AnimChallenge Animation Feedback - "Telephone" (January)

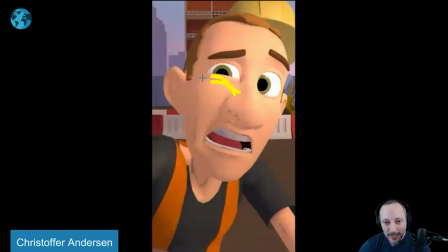[2:36]
looking at that maybe a bit high you gotta be careful when you bring the lower lid into a 50 i don't know go maybe a bit lower and push the cheek off like the cheek could do a lot of heavy work kind of what you need to do the cheek needs to overlap
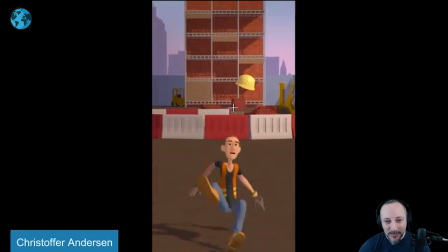[2:50]
and go over the lid but maybe that could be something that feels just a bit a bit high let me see the helmet
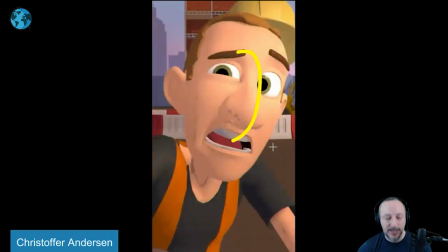[2:59]
i picked i was going to say the helmet is a bit simple i love prop animation i could have had a little bit of a as he goes all back
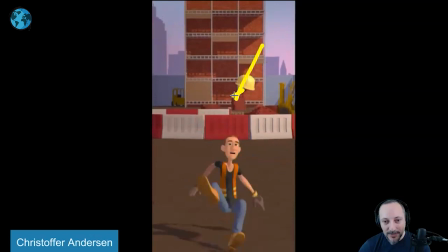[3:06]
i could push back it could have been a have a slight rotation in there and then watch out also the path goes this way and then whip goes it's only here so i would probably do that and you could have let's see if it hits the the underside here at the top i
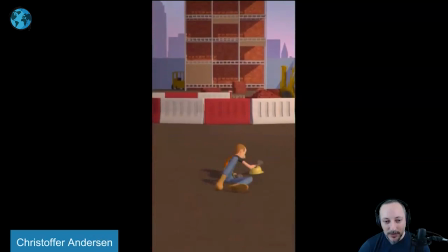[3:20]
mean and then rolls over into that that could still work that would have been maybe
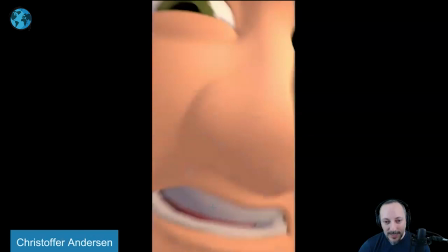[3:25]
a nice a nice little extra tweak yeah that path of that helmet is a bit strange there
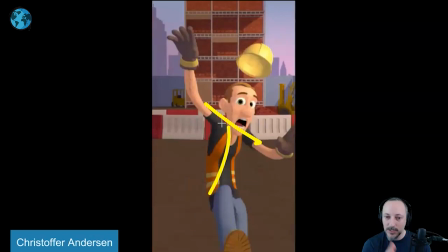[3:32]
then as he goes back here yeah there's a nice feeling of turned towards us where this side is towards us
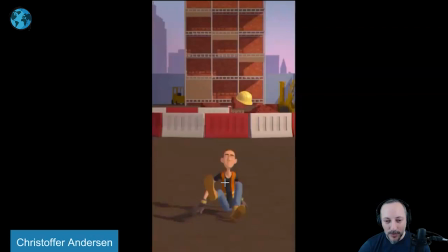[3:40]
and it's okay to have an over rotation so it's a bit more complex than just the one axis thing but then he lands so flat towards us so maybe it could have been slightly less keep it with the shoulder towards us and then the landing will force him to go the other way
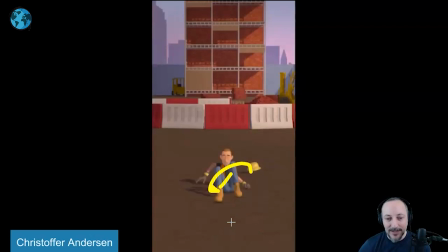[3:57]
so it's kind of like a like a hit like that i know there's something about the flat on
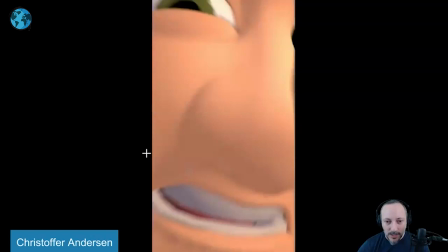[4:02]
it's not always the most appealing thing but
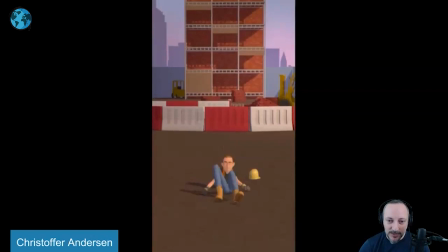[4:07]
it's cool has a good cool feel to it yeah let me just get the straight on feeling i like how these are you know moved over so something in the chest would have been kind of neat to keep it like that but it's a nice pickup goes fast sometimes with stuff like this when the character looks back this
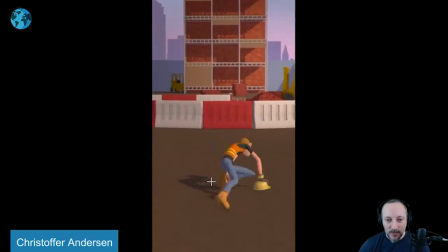[4:24]
feels like a forward run with a massively twisted the body torso and head to look back where would have been need
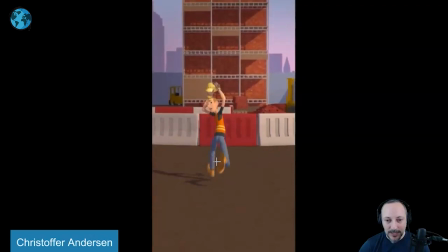[4:32]
to do that but then have a side what's it called like a side step walk maybe it's intentional to push the cartooniness of half and half but this seems like a broken game where you you move your character forward but then there's like a separate axis just for the body and i feel
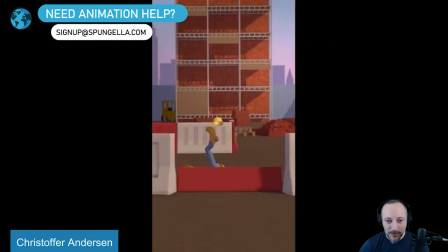[4:50]
like that would have been a nice touch to do like a sideways walk and then it would have been like this like this would have led right into that pose
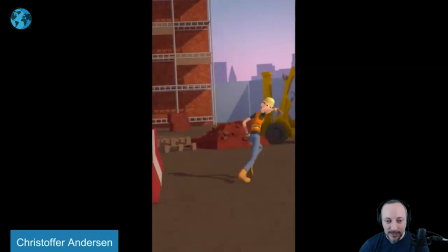[4:56]
but that's cool i like that drop this was nice and heavy there's no like extra bounce which is good doesn't feel too light
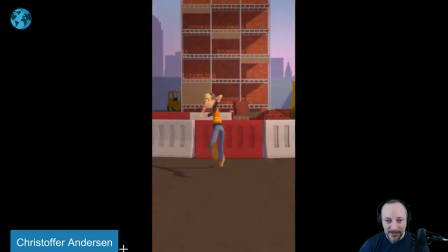[5:04]
there's not that much time he goes up fairly quickly but it'd be nice to get one more frame or two of weight and by that
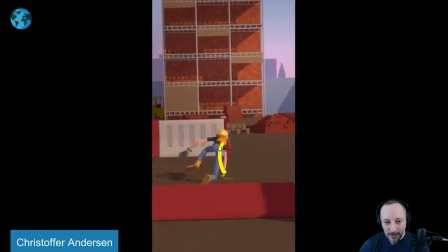[5:12]
i mean the body hits here and it takes him just a bit more effort to get up where i know he pushes up with his arms and it's kind of like a bounce up into this, but maybe you would have been needing to get a pose somewhere, maybe cheated with this foot, where it's basically, it's more of a leg push-off,
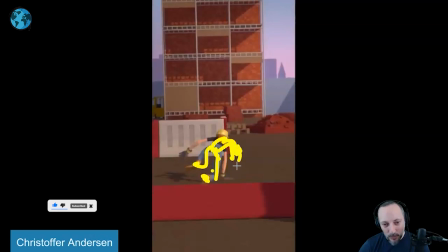[5:29]
but I could have seen the chest lower. It's like the butt goes up first, because there's still weight, and like, oh, and the legs are like, the legs are the things that are driving the character to get out of there, to flee,
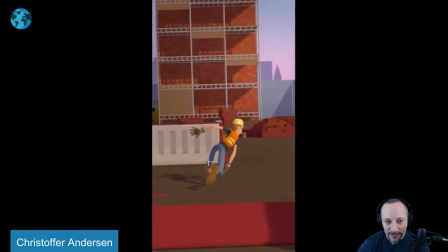[5:43]
but then there's still that weight in dragging the chest a bit lower and then coming up into that maybe.
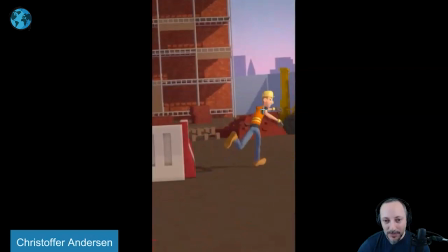[5:49]
as always easy for me to say as i'm not animating this but i feel like that could have been something interesting to explore i do love this though i love the shapes
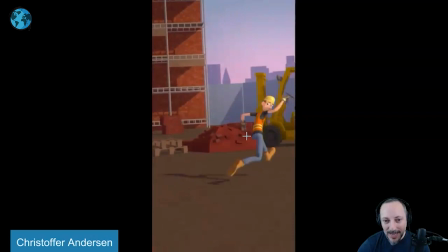[5:57]
that's a wiggly thing here i love the shapes here it goes into this the look back and then this here that
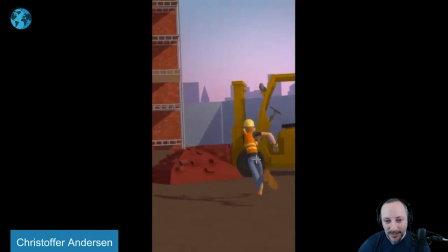[6:04]
starting to turn with that lean over into this with this arm out and i know
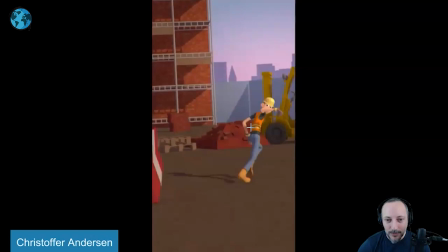[6:10]
there's something really appealing about that change here i totally buy that the
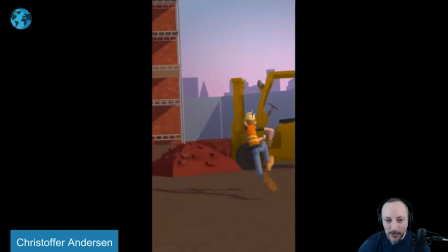[6:18]
only thing i would say is as you have your head this way and you shoot over this way then the head kind of locks i've been also in the camera but there's something about this where i would have continued i know there's a twist in the whole body but maybe something like that where at least maybe the head would just have a bigger lean might be tricky because then you got that breakage between the chest and the
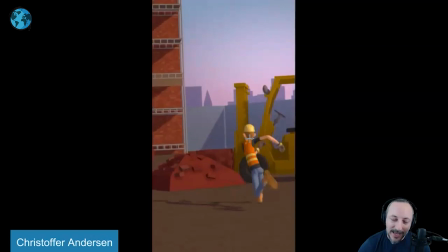[6:38]
head but i see that turn maybe maybe just even turning the head three quarters so we see that side maybe his white eye to kind of help us lead into
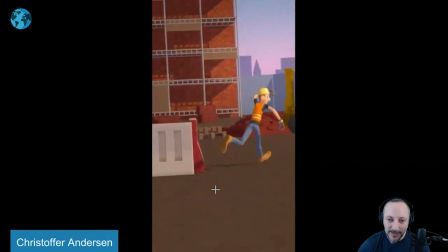[6:46]
that turn there's something about that turn but that kind of stops in the head and chest a bit but i like the contrast
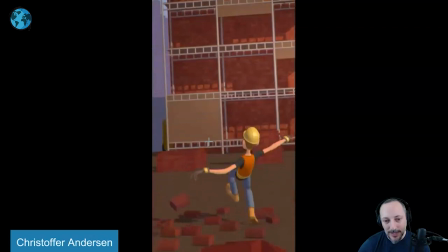[6:54]
too after the running now we have a whoop jump and slippage that's the only time where i felt like whoa that is such a backward slip i know he has that there's your balance he has that leg out there to regain the balance this just feels slightly magical i think what could have
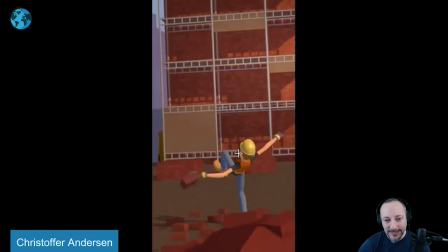[7:10]
been fun to explore is that he takes one or two steps yes there's not enough time in my mind i'm going could have been fun to take a step down still
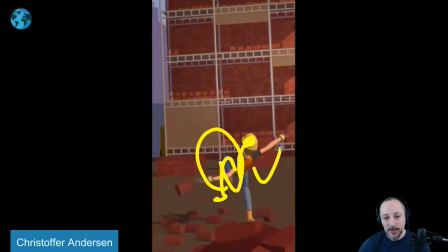[7:19]
while leaning back and it's the arms that do the whoa
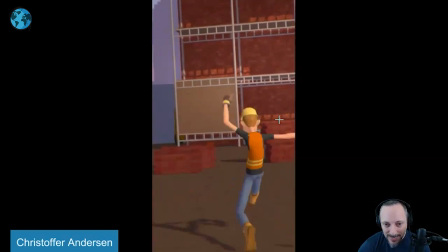[7:24]
rotation forward move and that's what brings him back you might argue
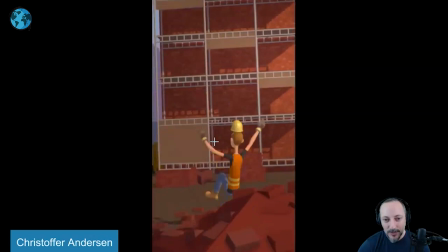[7:28]
that might be this arm so maybe it could be would have to
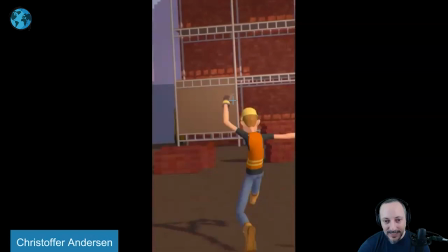[7:33]
be an arm forward back a bigger arc and then up and then down into this move back if that makes sense
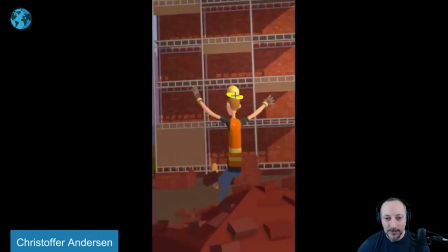[7:42]
so this arm goes up where are we here that fall
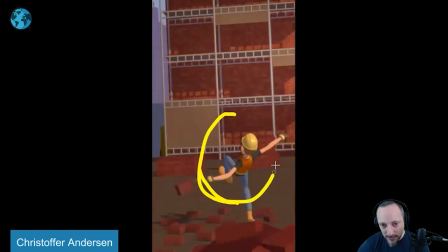[7:48]
triggers a nice little drag on the helmet that arm is then up and then BAM an impact
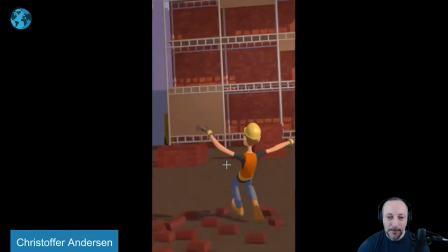[7:53]
goes up and gives us that arc into this because you just feel slightly
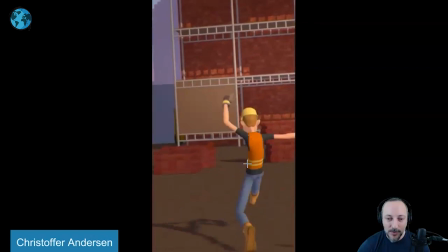[7:59]
magical right there that recovery here and then that translate forward is a massively cheated translate forward because there's not even a full extension on this legs i'm not quite buying the physics right there would have been interesting just get a frame of full extension to really push that and then would have been
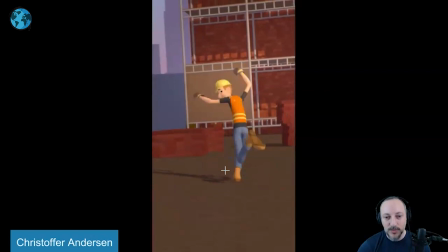[8:16]
almost dragging that chest back longer and then the forward move is when this happens boom that's the compression that brings it forward again picky picky picky things about something that's really fast same thing here though there i
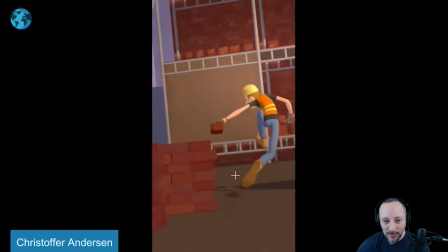[8:31]
say where he goes over picks this up which is great there's something about that change of direction, like that leg is straight, like he's leaning over there. So to get into this is a bit magical. I would have put that foot here already right off the bat. It's underneath the body.
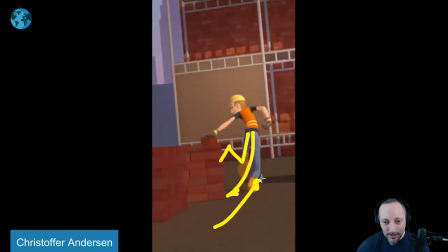[8:51]
So that, I mean, this is also silhouette-wise, but that way you would have had this room to do this,
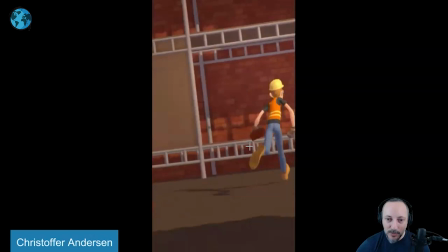[8:57]
like a bigger direction point of that leg to motivate physically that move over there.
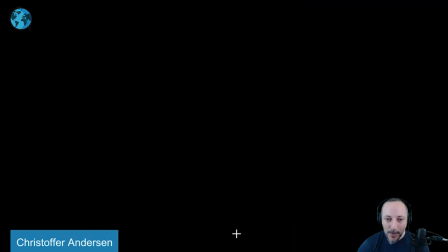[9:05]
I love this though coming up and right one arm and there and this one's also a bit tricky
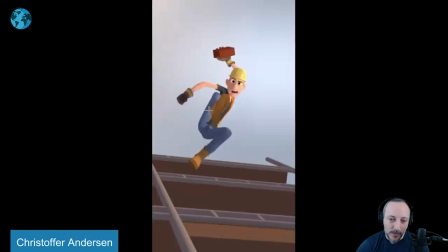[9:12]
not quite I'm understanding what's going on I'm gonna know what's going on but what I think maybe maybe if you push it more like that and I could have been maybe a one that's like this
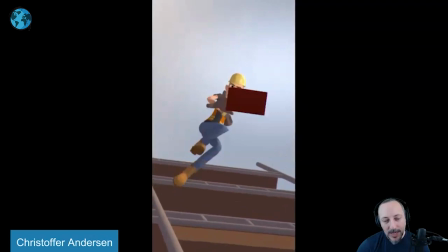[9:24]
with that could the body be curved like that